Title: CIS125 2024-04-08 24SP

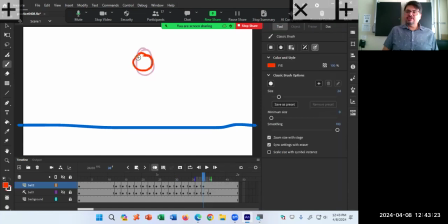[39:00]
And when it reaches the apex, it's kind of circular. There's no more forces applying on it. There's a point there where there's no more the force of velocity stretching it out. And before the force of gravity pulls it back down, there's an equilibrium point.
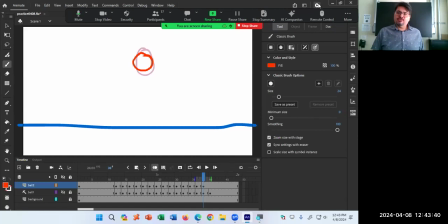[39:19]
Very fancy concepts, but when you practice it and when you draw it,
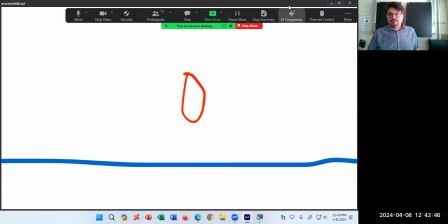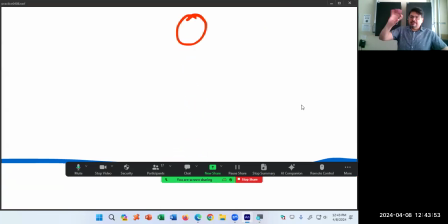[39:31]
now, of course, in my drawing, it's kind of then a weird little glitch at the end that it ends there and suddenly appears up there. Well, if I know where it eventually is going to kind of end, maybe I can finish the... If I know where it's going to start, maybe I can make my ending point look similar to my starting point.
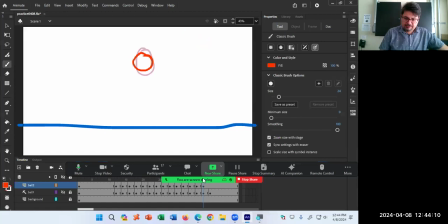[39:47]
Well, because I have the onion skinning, I have onion skin, you can stretch out these boundaries right here, right?
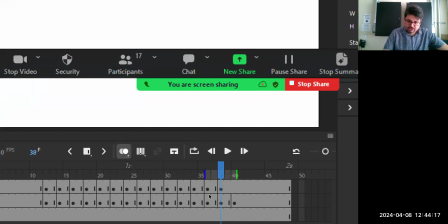[39:55]
If you turn on onion skin, It shows your current drawing and your previous drawing and your future drawing. But if you stretch out these boundaries, show me all my drawings so far.
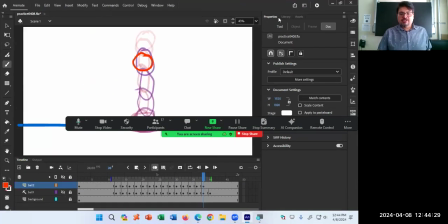[40:07]
And now you're going to see like that full movement of, you're going to see the full movement
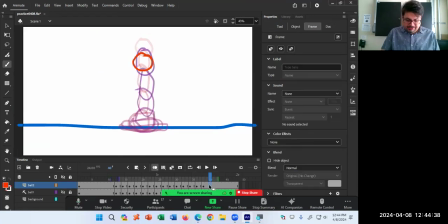[40:15]
of that, so that I can see that eventually I kind of need to have the drawing somewhere near up over there. It's a lot of frames to look at.
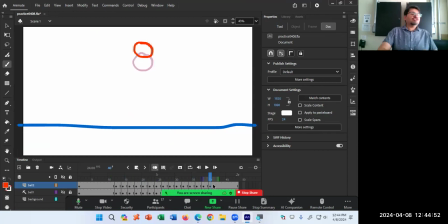[40:29]
You should just keep it simple, like two or so. You could look at all your frames at once if you want, but I think that's way too much to look at.
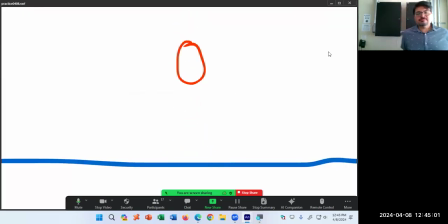[40:38]
So now the bouncing ball. Yeah, the ending of it doesn't loop as well as I want. That's okay. I'm learning. But the point here is there's the ball without any gravity happening.
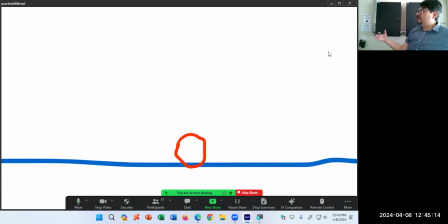[40:52]
Then as it's falling, gravity is stretching it down. Then there's the force of the floor, which deforms it when it hits the floor. Then it bounces back up, and the force of it bouncing back up is stretching it upwards. And then eventually hits the top where no more gravity and no more velocity is affecting it. And then it falls again.
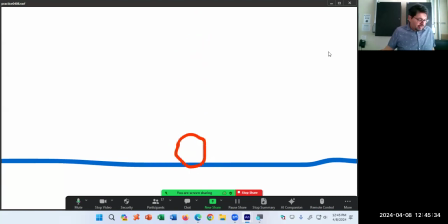[41:13]
Try that for a moment. It's not going to be perfect, of course, but try that for a moment. Try to make a bouncing ball with squash and stretch technique.
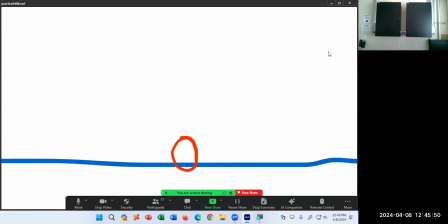Okay, I need to find, Professor, I need to find what is the format to animate the frames. Scene free format?
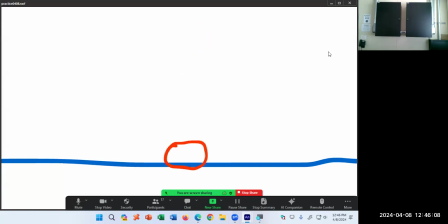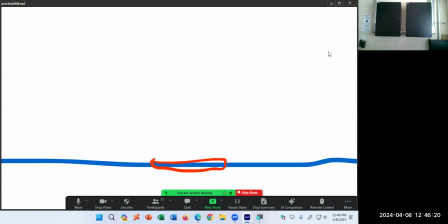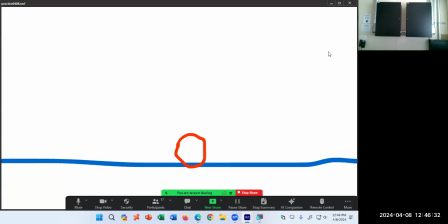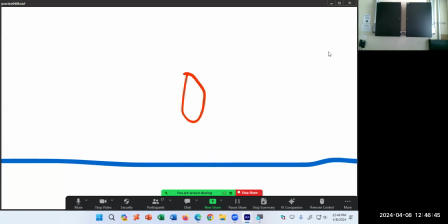So this, of course, needs a lot of practice to get perfect at it.
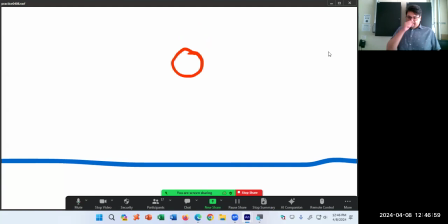[42:38]
It takes a while. And so far, again, to some amount of a degree, you're going to exaggerate to get realism. Maybe I made it squash too much at the bottom. I think the squashing at the bottom's a little too slow.
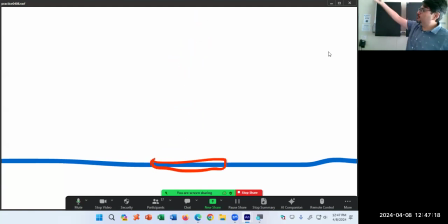[42:57]
You know, I would love it to loop back perfectly at the top. You know, there's a lot of nuance.
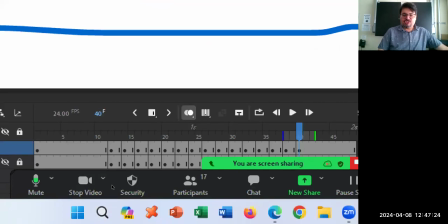[43:02]
And what we've been doing right now is very mechanically. I've been saying skip two frames at a time to make a new keyframe.